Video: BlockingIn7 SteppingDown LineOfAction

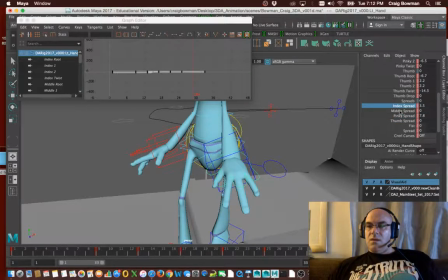And we'll give
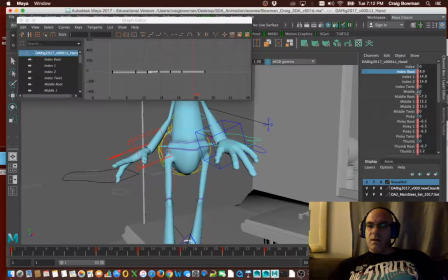the finger root a little bend back. And the middle root a little bend back.
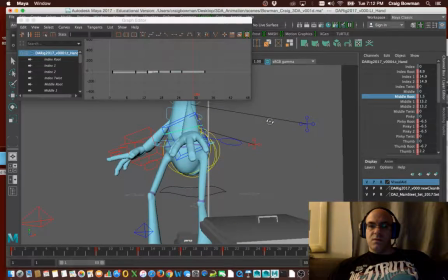He's got some long middle fingers, so something like that will be a little bit better. Okay.
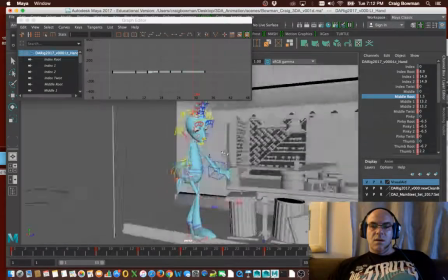So there's some change there. And he's at the highest point, getting ready to kind of step off.
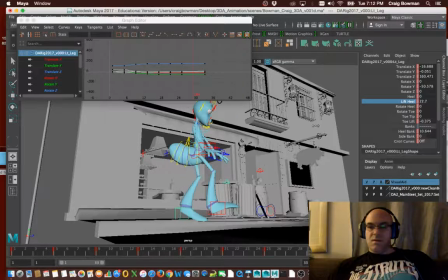Let's give him a little bit more bend in this foot. So there's a little bit more on the ball of the foot.
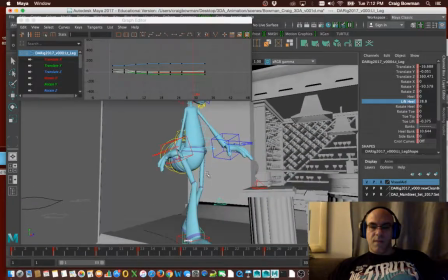So looks like he's kind of heading up. And let's grab the arm controls and body control.
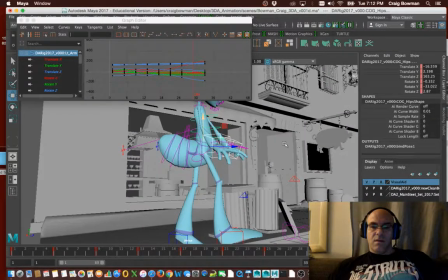Move him up a little bit higher. Okay, we can always cut back on that, but something like that.
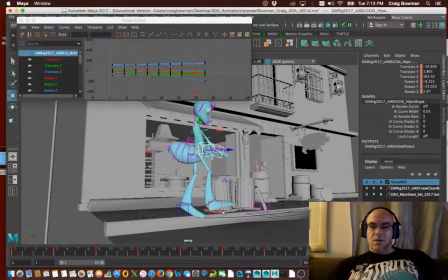We want him to be rising, right? For sure. All right, so that's not too bad, I'm thinking.
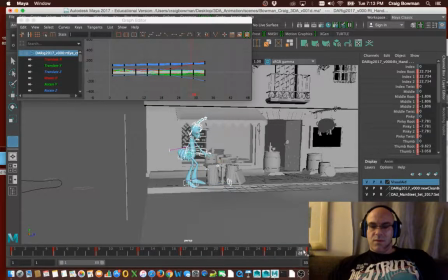Again, I'm not going to know until I look at it and scrub through it. So he's getting ready to step off. Okay, so dum, dum, and then dropping off.
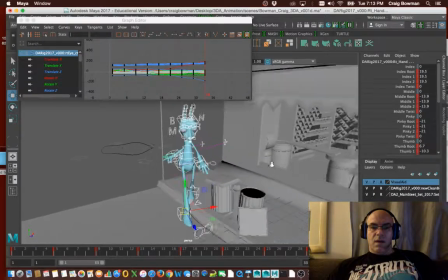Okay, and then the weight will really shift forward at that point, and we'll get that back foot rolling off and heading forward.
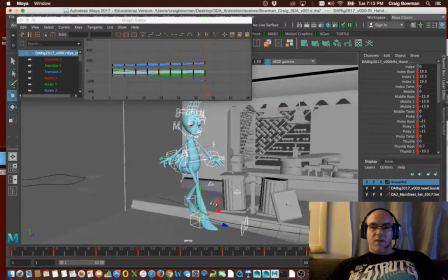Okay, so let's take that. We'll work with that for now. And then again, like a little bit later on, we'll take a look at it a little bit closer.
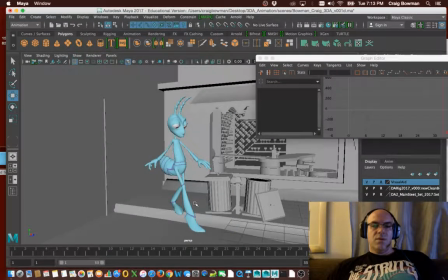Now, here's where you're going to turn your NURBS curves off and really kind of start to look at how that motion is happening. See that right arm kind of comes in and then pops back out here, like right there.
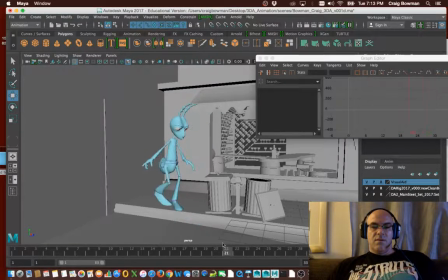Not sure if I like that. Front arm, not so bad. It stays a little stiff, a little too long. I want that wrist to follow through. You know, on this down phase here, I want those wrists to drop.
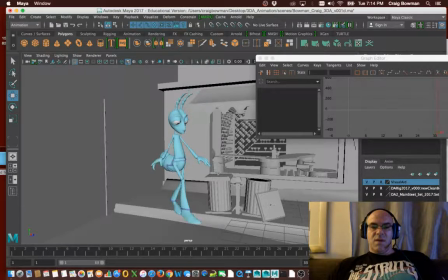And then on that up phase there, the wrists have come up. And then when he drops down here, they're actually going to bend back even more. So I can see that like right away because I want those to flow. So I'm just going to go ahead and give that a tweak. Give that a rotation like this. Like that. This one here.
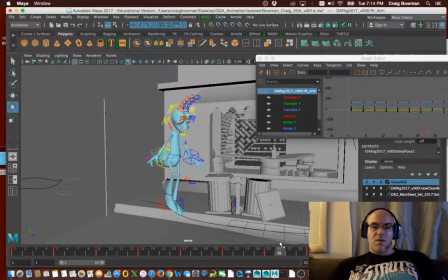I'm looking at that arm coming forward right there. And then it drops out back again. So I might not want to bring that one as far forward. I want to keep it out to the side a little bit more. So it comes forward, but maybe not as much.
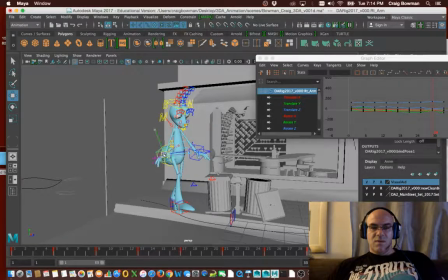Maybe that's a little too cautious as he moves forward. So maybe this position will be a little bit better. There, so it kind of comes forward a little bit, but then it comes, back, and we can overlap that a little bit in the next one as well.
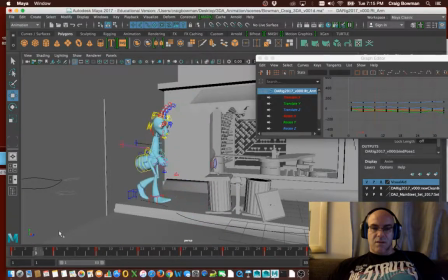So that's the start of that. Feels a little stiff, not too bad. Got a little wobble in that head area, like right here, like right in there. It kind of drops forward and bends forward maybe a little too much.
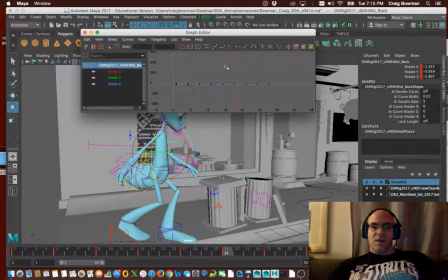Now that I'm looking at it, so let's take a look at that curve. And again, I'm kind of tweaking stuff as I go here on this. So we can see this bend forward. You can see that one. It's a little wobble right there. This is the X. This controls that. So do we want to wobble?
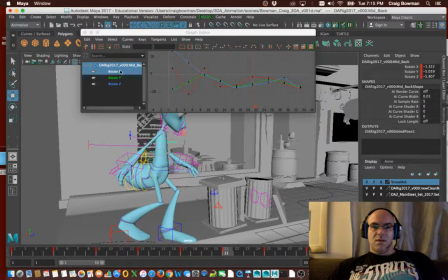No. Do we want this? Maybe so. Do we want down and back up? Maybe we want down and stay down for a little bit longer. Body control. That's pretty smooth. Neck control.
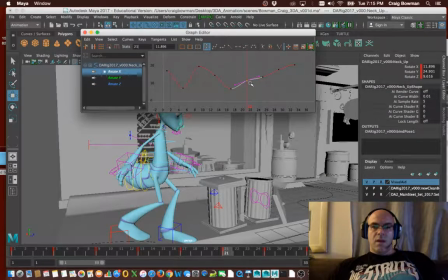There we got a little wobble. Let's bring that down. And then, so as this heads forward, maybe right in here we give a little bit of a bend. Right there, so we have a little follow through. And we get to this up portion here.
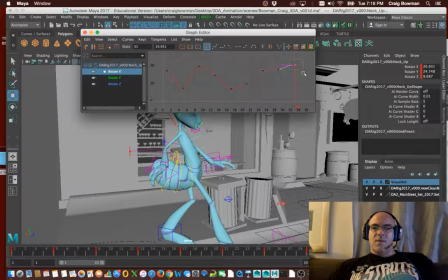When he gets to this point, maybe this is where that head actually comes up a little bit because he's dropping off.
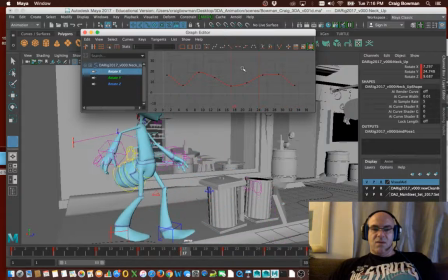Okay, so I'm just giving some value tweaks here to work on how things flow. Okay. I can probably compress that back a little bit and work on that some more. But for now, I think it's working pretty good. Okay.
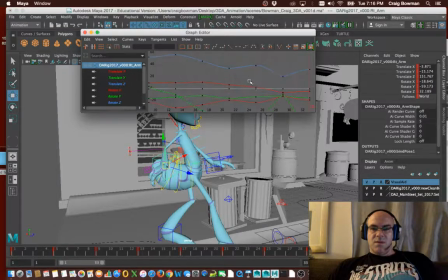This might be heading back. There's a pretty quick direction change here with the rotation, which is not impossible to do. This stuff here comes forward, kind of pops back.
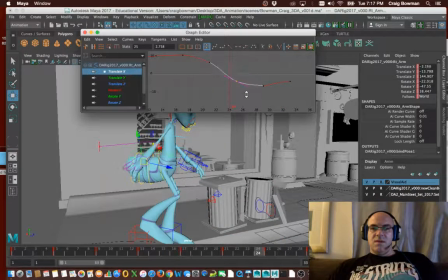Maybe he just needs to come forward a little sooner. So he's a little bit more in through here. Let's look at this Z. Focus in. There we go. So maybe he just needs to be a little bit more forward. See how that moves more in a straight line, and that doesn't pop as much.
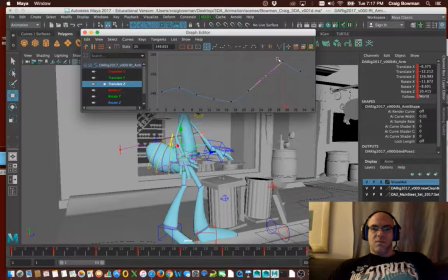It's a little bit more subtle. And maybe this stays back a little bit more. And then when we get into an auto tangent, that'll round out some, so it won't be as harsh.
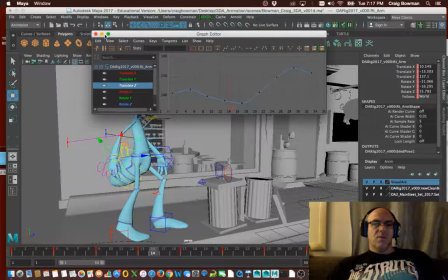Okay, we'll check that out a little bit closer as we continue to go. We may do some tweaks there as well.
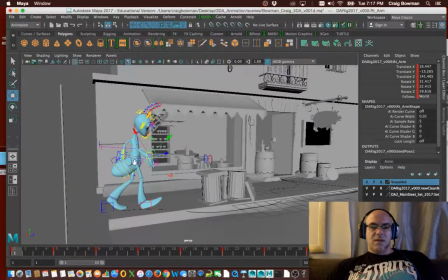Okay, so that is that for that section. Getting them a few steps forward and stepping off.
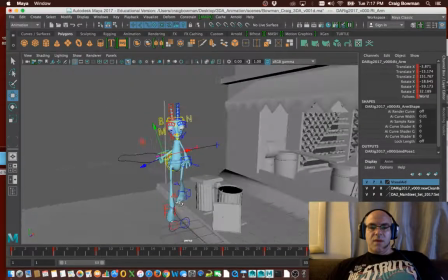And we'll work on the down, that weight shifting forward,
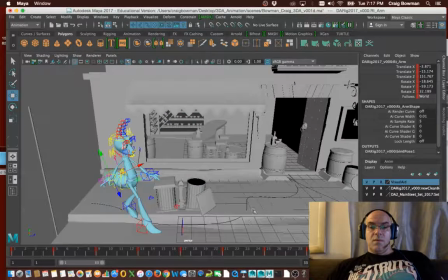and getting back up, doing the pause, and then just getting him towards the door.
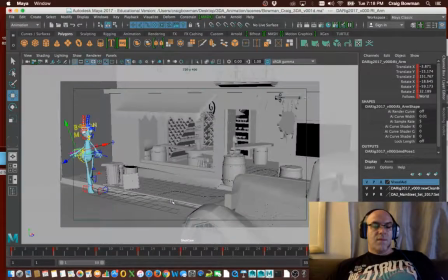Now I can check this angle. This is my original shot. See how that looks? That actually looks kind of nice from that angle, right? So I can check this. I could set up another camera on the other side too, just to make sure. See if I don't want to go for that other angle instead.
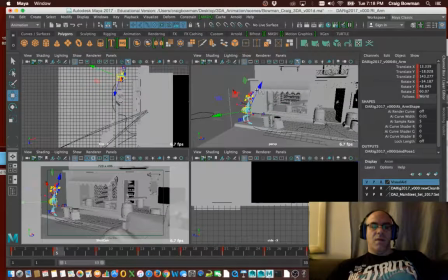But I always come back to this to kind of take a look. But all the time, 100% of the time,
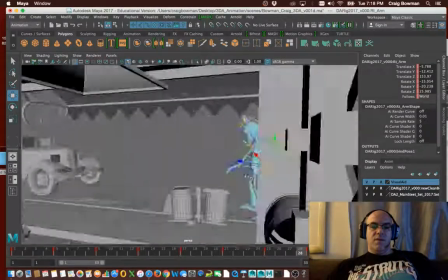we're editing from this vantage point so we can see what's going on around the character.
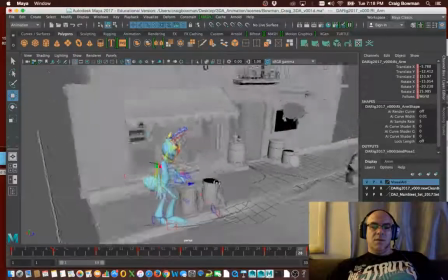Just get better poses, better physics as we're moving forward.